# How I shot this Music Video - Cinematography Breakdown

Welcome back to another video and today we're breaking down a music video that we recently did so let's jump right in.
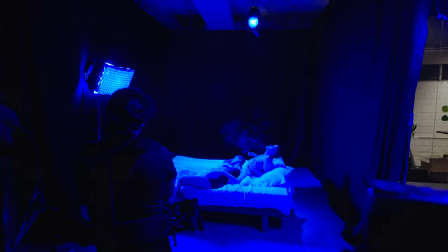8s
So this was a really long one-day shoot we had two locations the budget was around 8k and there were about 30 something people on set.
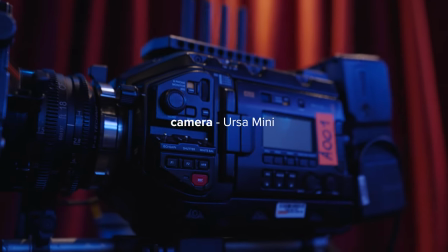19s
We shot this music video on the Ur-Sub 4.6k which should come as no surprise if you've seen my last videos.
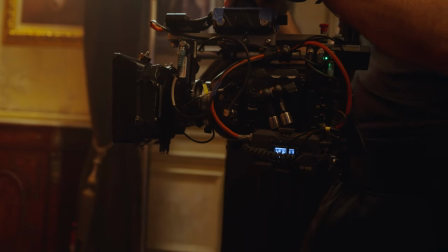26s
The lenses we used were the Cookspeed Pankros.
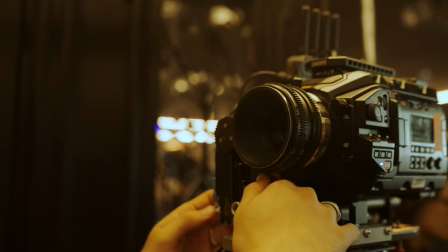29s
We had a full set of them and they're pretty classic vintage lenses that we really wanted to try and shoot on.
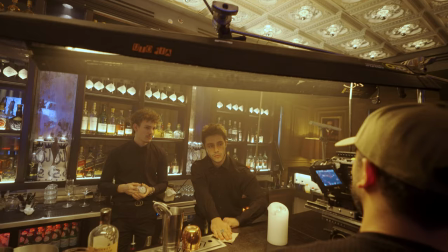39s
99% of the shots in this music video were shot either on a Steadicam or sticks and for the lighting we used mostly Asteria tubes and aperture lights.
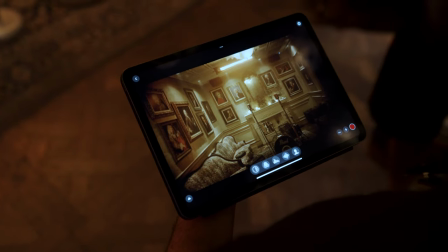48s
And for wireless monitoring we used the Axoon Cineview SE which I'm gonna talk about later in this video if you guys want to watch the full
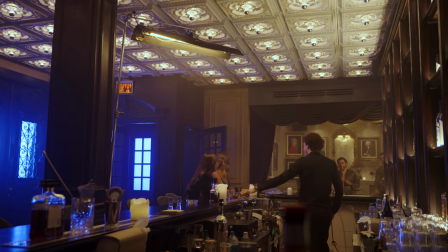57s
music video there's a link down in the description but now let's dive into the breakdown so let's start with the first location in this shooting day and
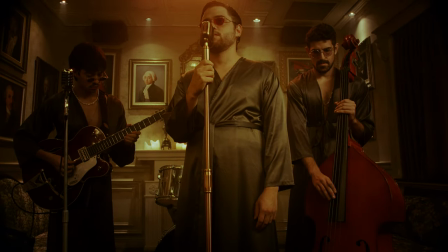65s
let's break down the lighting for this shot so we have the band and we're
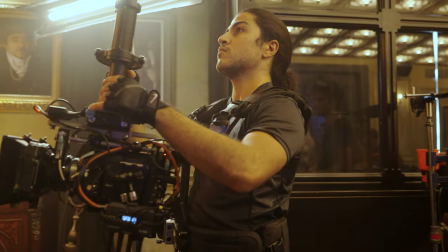70s
on a steady cam we're pushing in and tilting up so
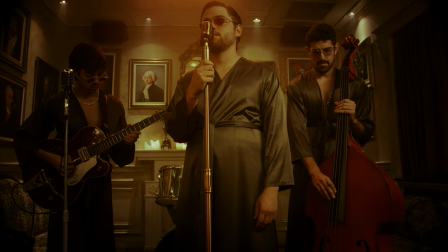76s
that gives us a nice introduction to the band for the lighting
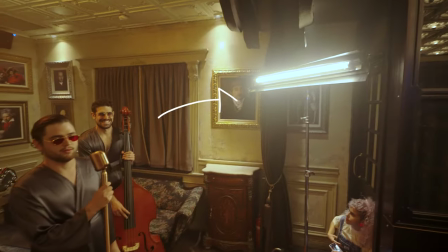81s
over from the right side of frame we have the key light which is just one astera
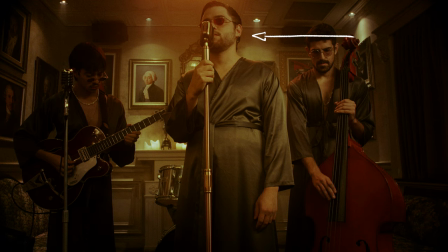85s
tube set to a warm color tone and then we have another astera tube
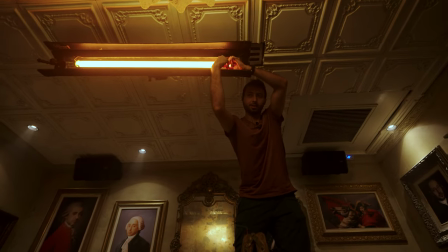91s
just on top above the band and as you can see we kept the
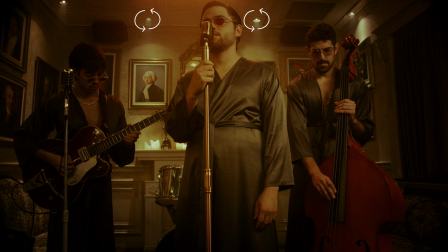96s
spotlights in the ceiling on and there are also some candles so that's just helping create more interest then the next shot we're introducing our main character
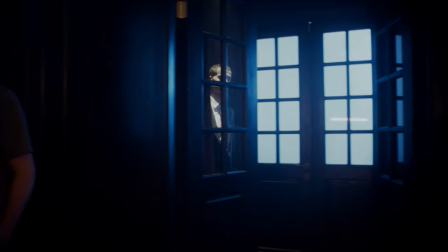107s
of the music video and we're starting off with these two guys just having a chat and then we have a whip movement and we're introduced to our main guy
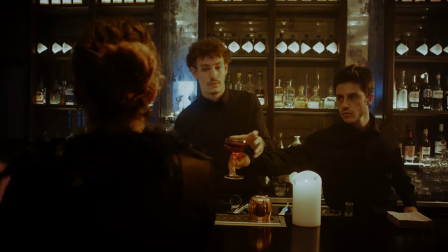115s
and as he walks in we're tracking back with him
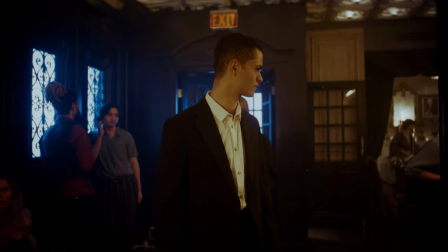119s
and this is all done with the static cam so
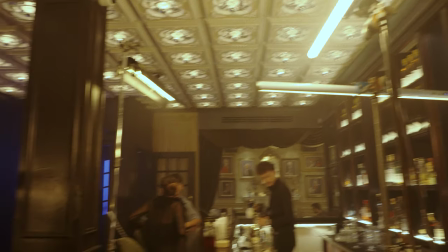128s
for the lighting here we have two asteria tubes from camera right and that's serving as the key light lighting his face and then
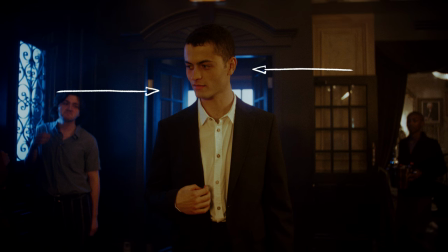136s
coming from these windows from the back and from camera left we have an aperture
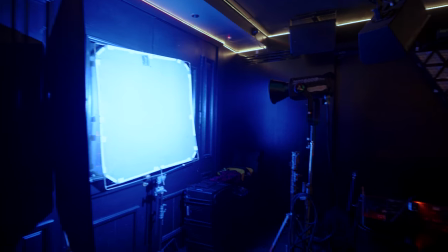140s
600c on a blue teal kind of color shining through a fusion
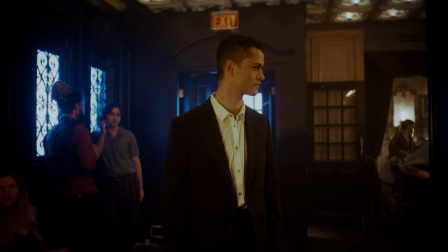146s
and that just really helps create color contrast because now we have a warm key light and a cooler
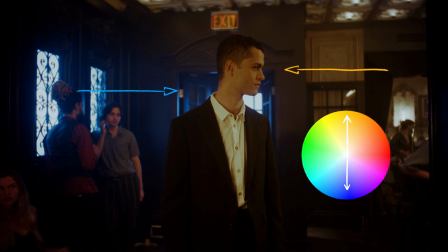153s
backlight so this blue light like really helps separate our talent from the background there and then i want to
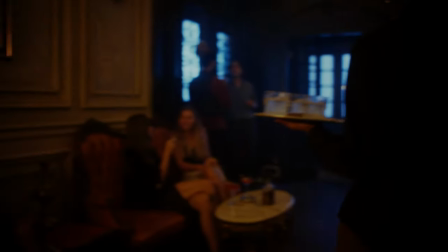160s
look at this shot we're following the waitress and we're panning left and introducing our main
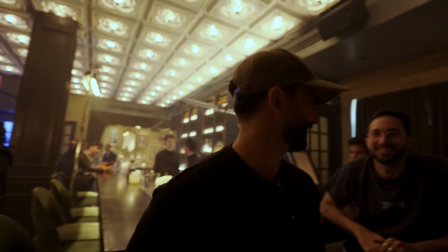168s
guy again but this time with someone new so lighting wise this space is lit pretty similarly to the previous
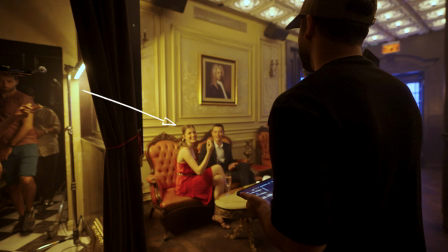176s
shot but we just moved the key light so it's now coming here from camera left then
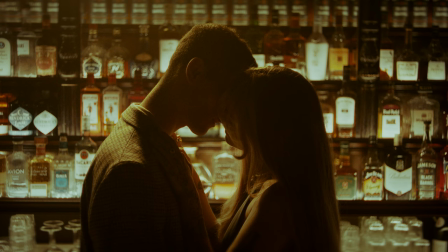186s
the shot of them kissing against the bar that was really simple this is actually something we
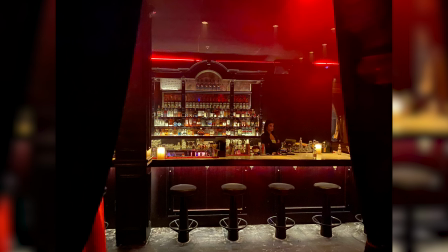191s
just instantly kind of saw when we location scouted the place we have all these
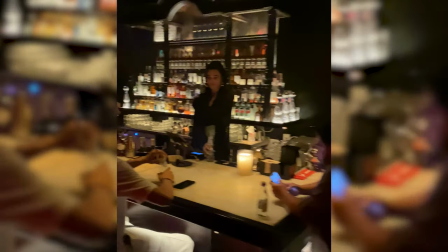197s
beautiful bottles lit back there just by the natural
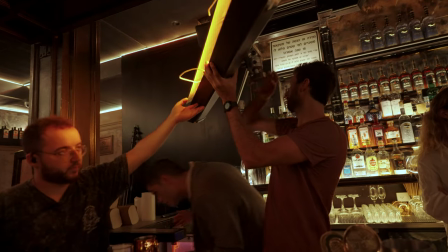202s
lighting of the place then to even accentuate it more and make it more
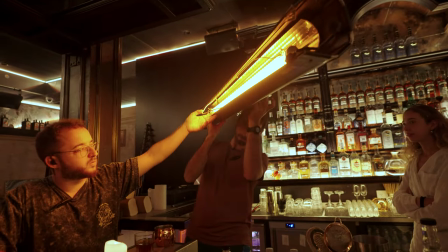207s
beautiful we have one astera tube just above them giving us this really really
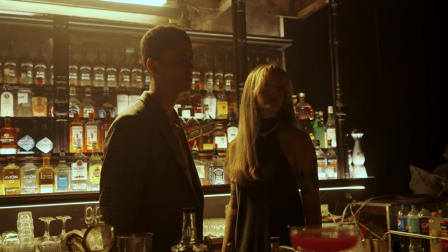214s
beautiful rim light separating them from the background and just making sure they're
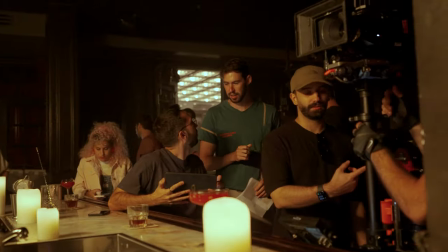220s
not completely silhouetted and i think this was on the 50 mil just to kind of
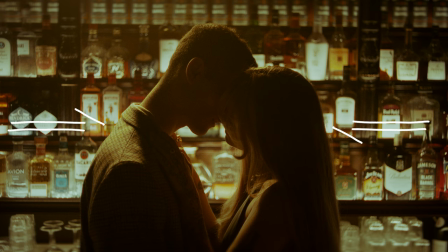226s
compress the background and you know make them feel closer together and as you can see things are pretty blurry out there so we're also quite open in terms of the aperture this
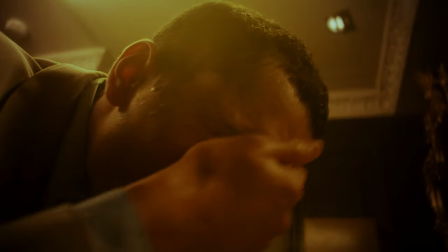247s
sequence of shots in the bathroom are happening later on in the music video and
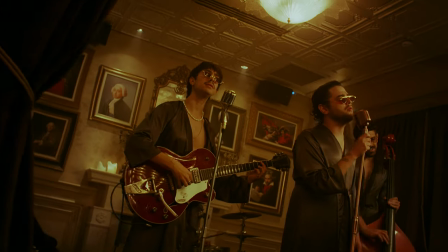252s
at that point our character is really in a downward spiral he's not feeling
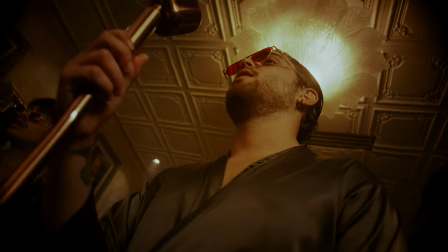257s
good he's really overwhelmed with things he's tired he's exhausted
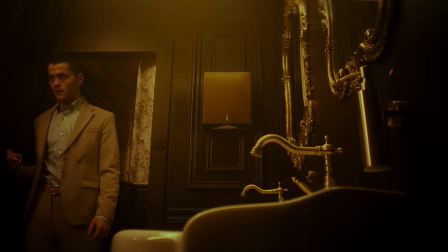262s
so we have this one Asteria tube lighting this and it's set to a very yellow
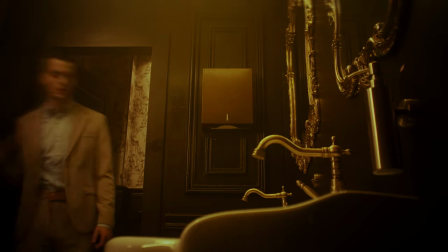267s
greenish like a very sicklish sort of color I'm just to help serve the
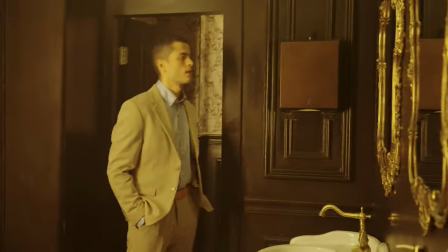273s
story there make everything feel sick and then mixed between these shots of
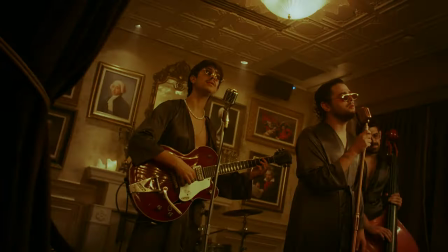279s
the bathroom we also have the band which are also shot in slow-mo and in kind of very
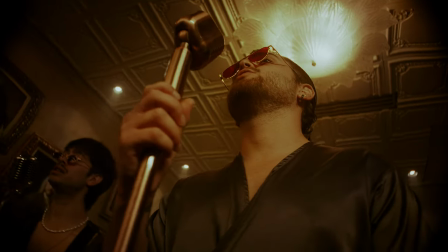285s
twisted angles very dramatic extreme low angles again just
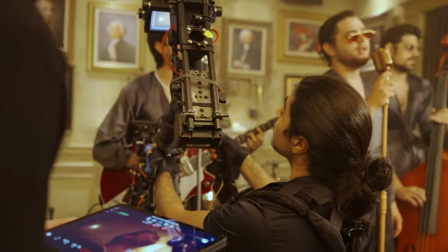291s
to support this feeling of of a downward spiral then we have our main subject enter the bar again this is the third time that we're seeing this entrance but this time the perspective is changed so this
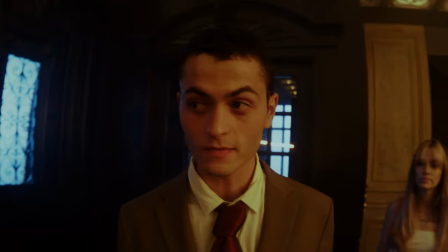307s
is after all of these shots in the bathroom and the guy just getting you know dizzy
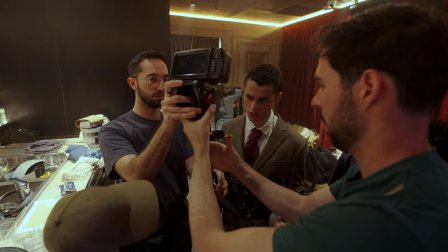312s
and sick so for this shot we're using a snoricam which basically gives
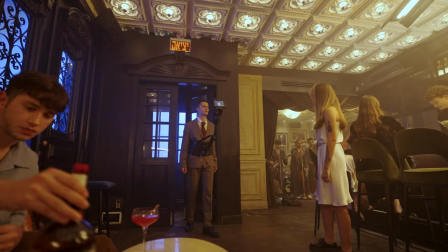317s
us this really cool effect where the camera is moving with the body of the person
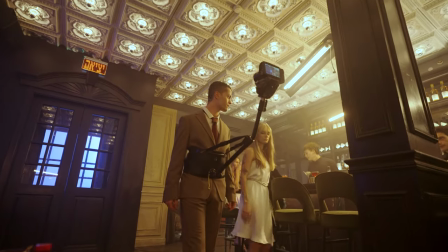322s
wearing it so we're getting this really unique and kind of different effect
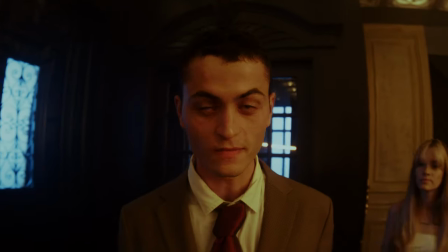326s
that really gives off the feeling of dizziness this is used a lot in music videos to show people like being drunk so that's kind of what
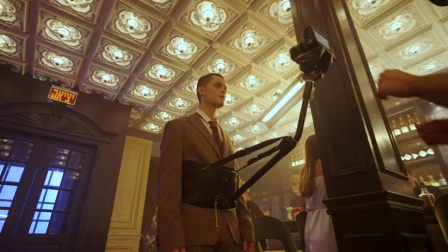337s
we went for in this shot here and for that we couldn't use the also of course
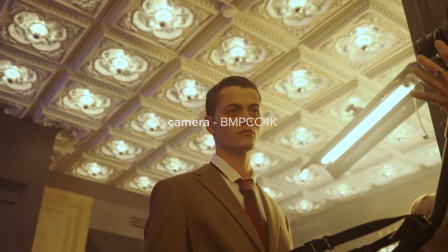343s
because it's way too heavy so we used the Blackmagic Pocket 4K with
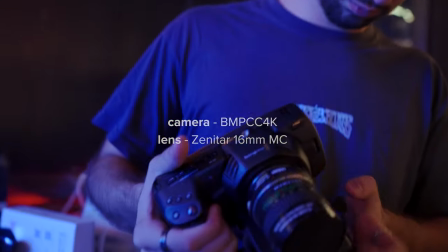350s
the Zenitar 16mm lens and the colors were not too hard to match since it's both Blackmagic color science so for the lighting we have pretty much the same thing
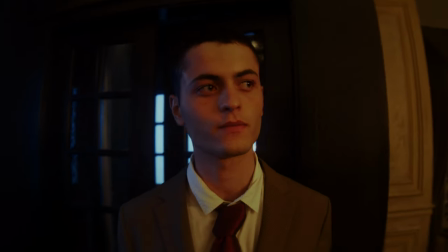362s
going on as previous shots Only this time the esteratubes for the key light are a bit closer to him
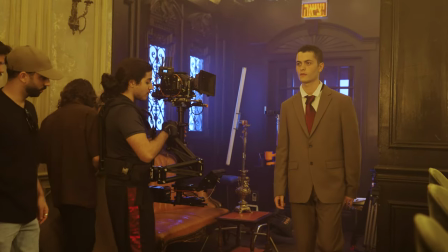371s
And then the last shot of this location which is also the last shot of this music video We are tracking
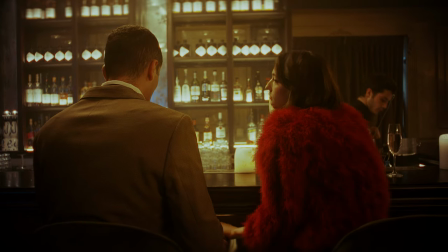377s
again with the bar in the background there and for the lighting we have one esteratube Just above them,
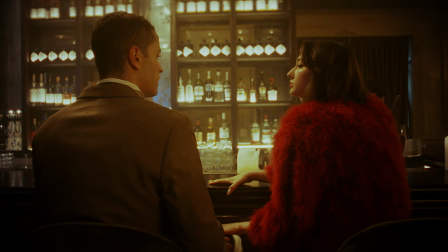384s
which is giving us this really really beautiful key light on the girl. You can see how it's shaping her face really nicely we have a very like dominant shadow side and beautiful highlights on a forehead and nose
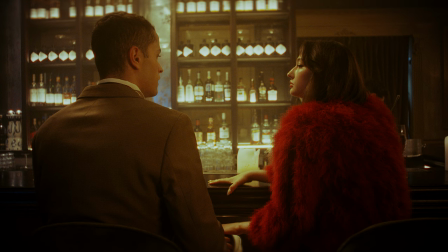400s
and cheek over there so the key light is really doing a great job there in shaping her face and then it's also giving our guy this sort of
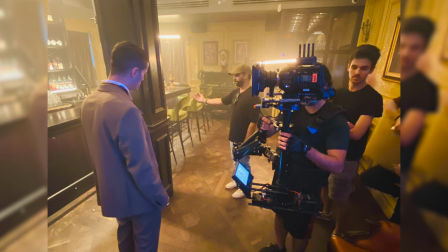411s
like backlight and we also have two more tubes from camera right which
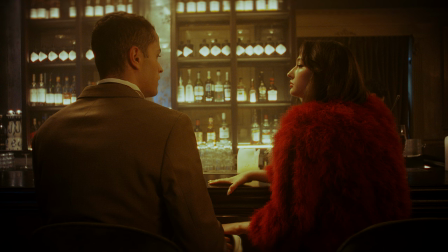416s
are giving her the backlight and they also are serving as
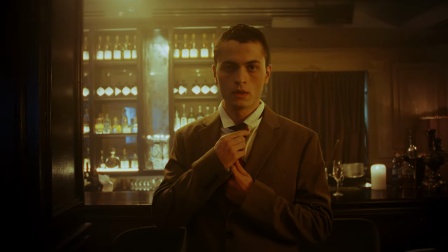421s
the key light as our guy stands up and you can see the key light is now side lighting
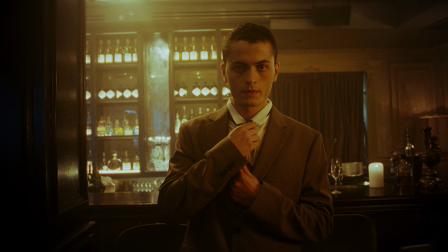426s
and that's done by the two steratubes from camera light and we're also getting a very beautiful edge light and this is a frame I really like I think the lighting is beautiful it's dramatic and we just have a lot of interest we have the candles there on the table we have some reflections
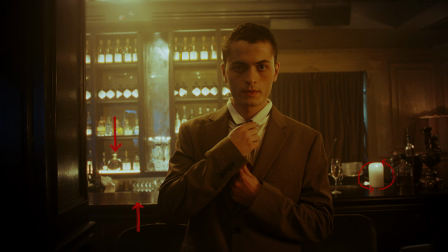445s
and we have all of these bottles there in the background.
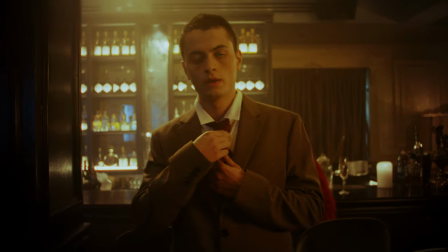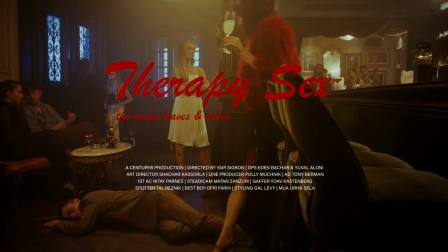456s
So that is it for the first location and now we can move on to the second location which was the second part of today.
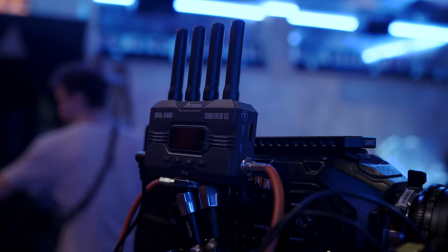465s
But before we do that let's talk about the wireless transmission system we used on this production.
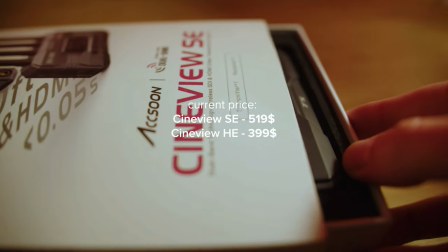469s
So Axon sent me their new Cineview SE system to test out and just for full disclosure they are paying me to include this section in the video,
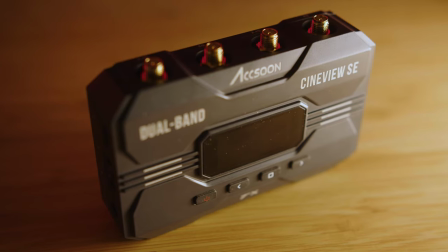478s
however I can pretty much say whatever I want.
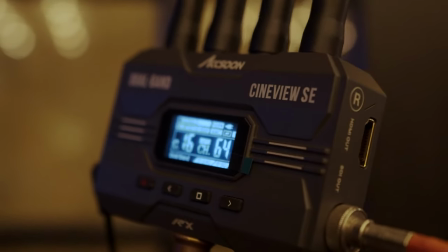481s
My initial impression from the Cineview SE is that it's a really good wireless transmission option for low budget, small crews or individual creators.